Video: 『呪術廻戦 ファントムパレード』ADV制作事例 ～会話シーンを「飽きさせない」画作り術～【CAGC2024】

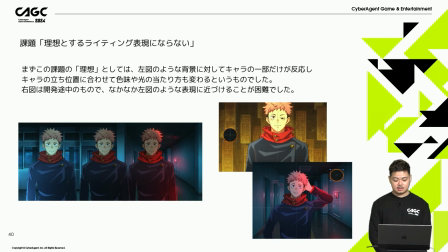775s
キャラの立ち位置に合わせて光の当たり方も変わるというものでした実際は右の図のように強いハイライトにならなかったり全体に光が当たってしまうような理想の光には近づくことがとてもできませんでした
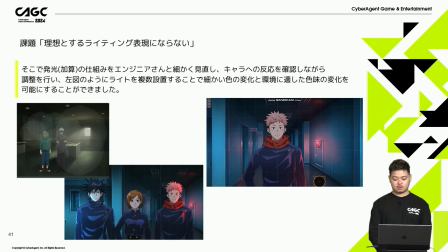793s
この課題を解決するためにエンジニアさんと光の発光の仕組みや計算を見直しノーマルマップのレタッチもしながらキャラの反応を確認して調整を行いました左図のようにライトを複数配置することで細かい表現ができたり
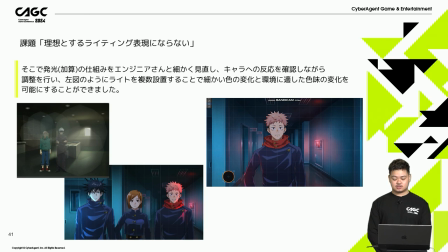812s
こちらの動画のように想定していた赤い光がしっかり入りライトの位置に合わせて反応できるようになりました
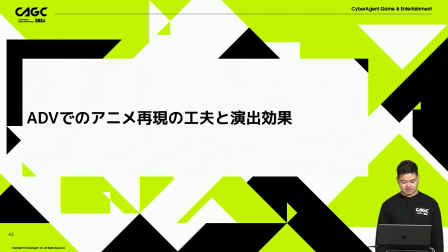823s
それでは次 安倍さんよろしくお願いします
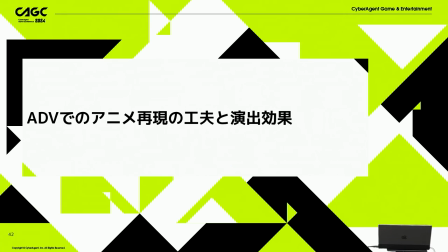では私からADVでのアニメ再現の工夫と演出効果についてご説明させていただきます
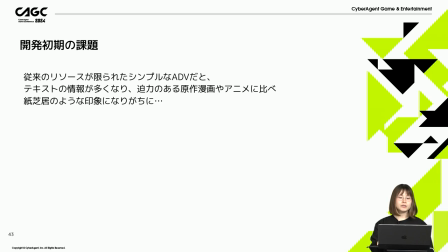840s
開発初期の課題は従来のリソースが限られたシンプルなADVだとテキストの情報が多くなり迫力のある漫画やアニメに比べ
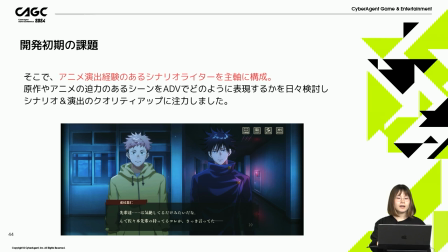849s
紙姉妹のような印象になりがちでしたそこでアニメ演出経験のあるシナリオライターを主軸にチームを構成しました原作やアニメの迫力のあるシーンをADVでどのように表現するかを日々検討しシナリオ・演出のクオリティアップに注力しました
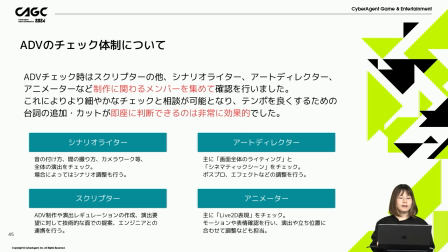871s
ADVのチェック体制についてスクリプターのほかシナリオライターアートディレクター・アニメーターなど制作に関わるメンバーを集めて確認を行いましたこれにより細かなチェックと相談が可能となりテンポを良くするためのセリフの追加
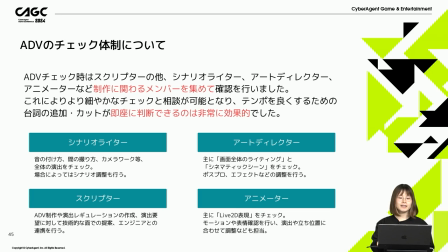889s
カットが即座に判断できるのは非常に効果的でした
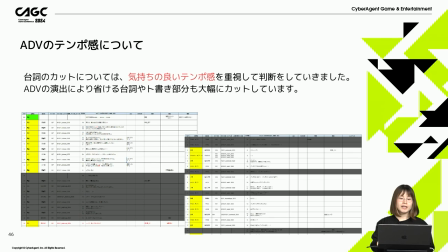896s
ADVのテンポ感についてはセリフのカットについて気持ちのいいテンポ感を重視して判断をしていきました実際に上がったシナリオからかなり大幅にカットしている画像をこちらに添付しております省けるセリフやと書き部分もカットしています
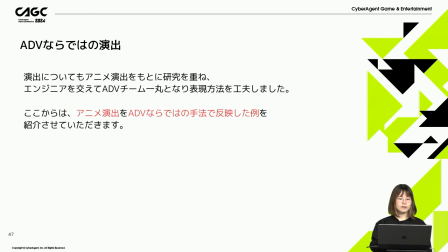918s
ここからはアニメ演出をADVならではの手法で反映した例を
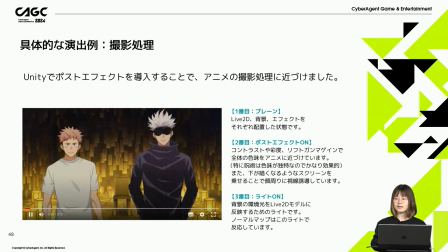923s
ご紹介させていただきます撮影処理についてです
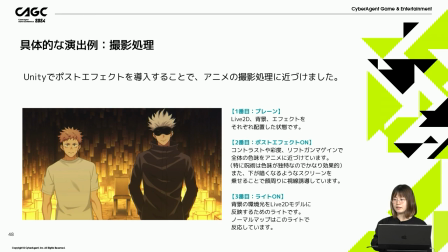928s
1番目はプレーンな状態2番目はポストエフェクトがオンの状態3番目はライトがオンの状態ですノーマルマップはこのライトで反応しています
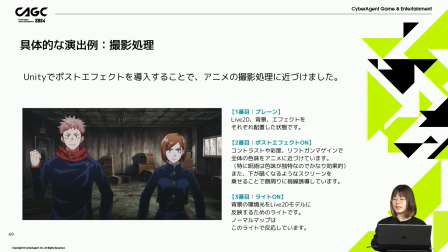940s
こちらも同じく撮影処理です1番目がプレーンな状態2番目がポストエフェクトがオンの状態最後にライトがオンの状態です
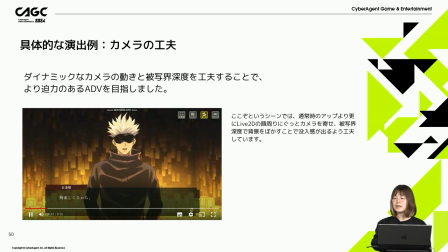952s
こちらはカメラの工夫です
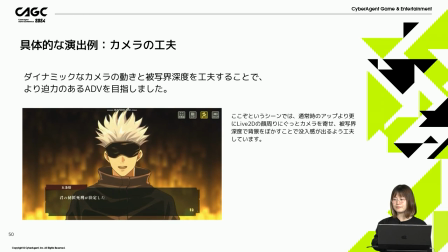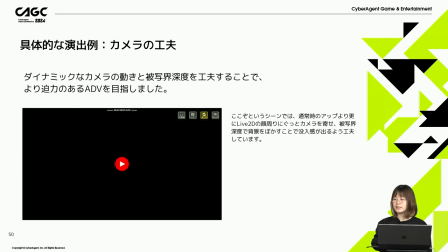966s
ココドというシーンでは通常時のアップよりさらにライブ2Dの顔周りにグッとカメラを寄せ被写界深度で背景をぼかすことで没入感が出るよう工夫しています
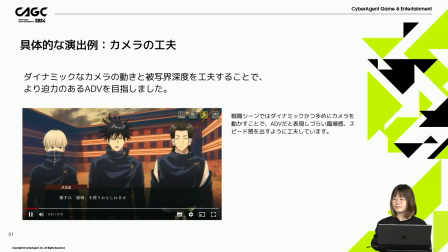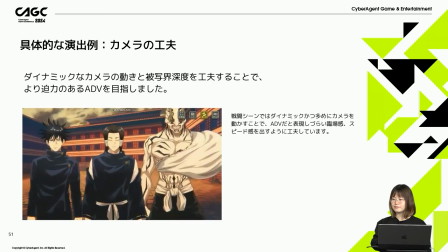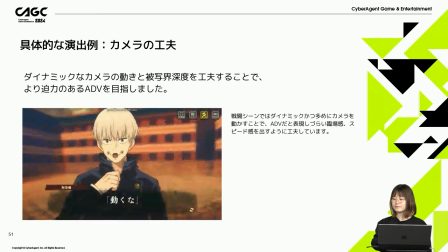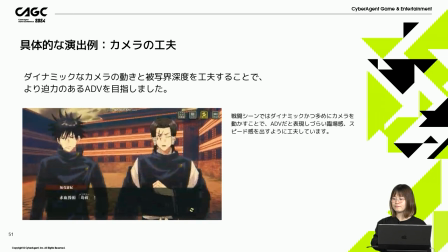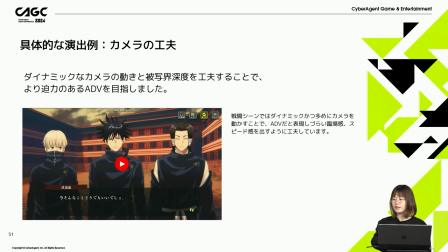998s
戦闘シーンではダイナミックかつ多めにカメラを動かすことでADVだと表現しづらい臨場感 スピード感を出すように工夫しています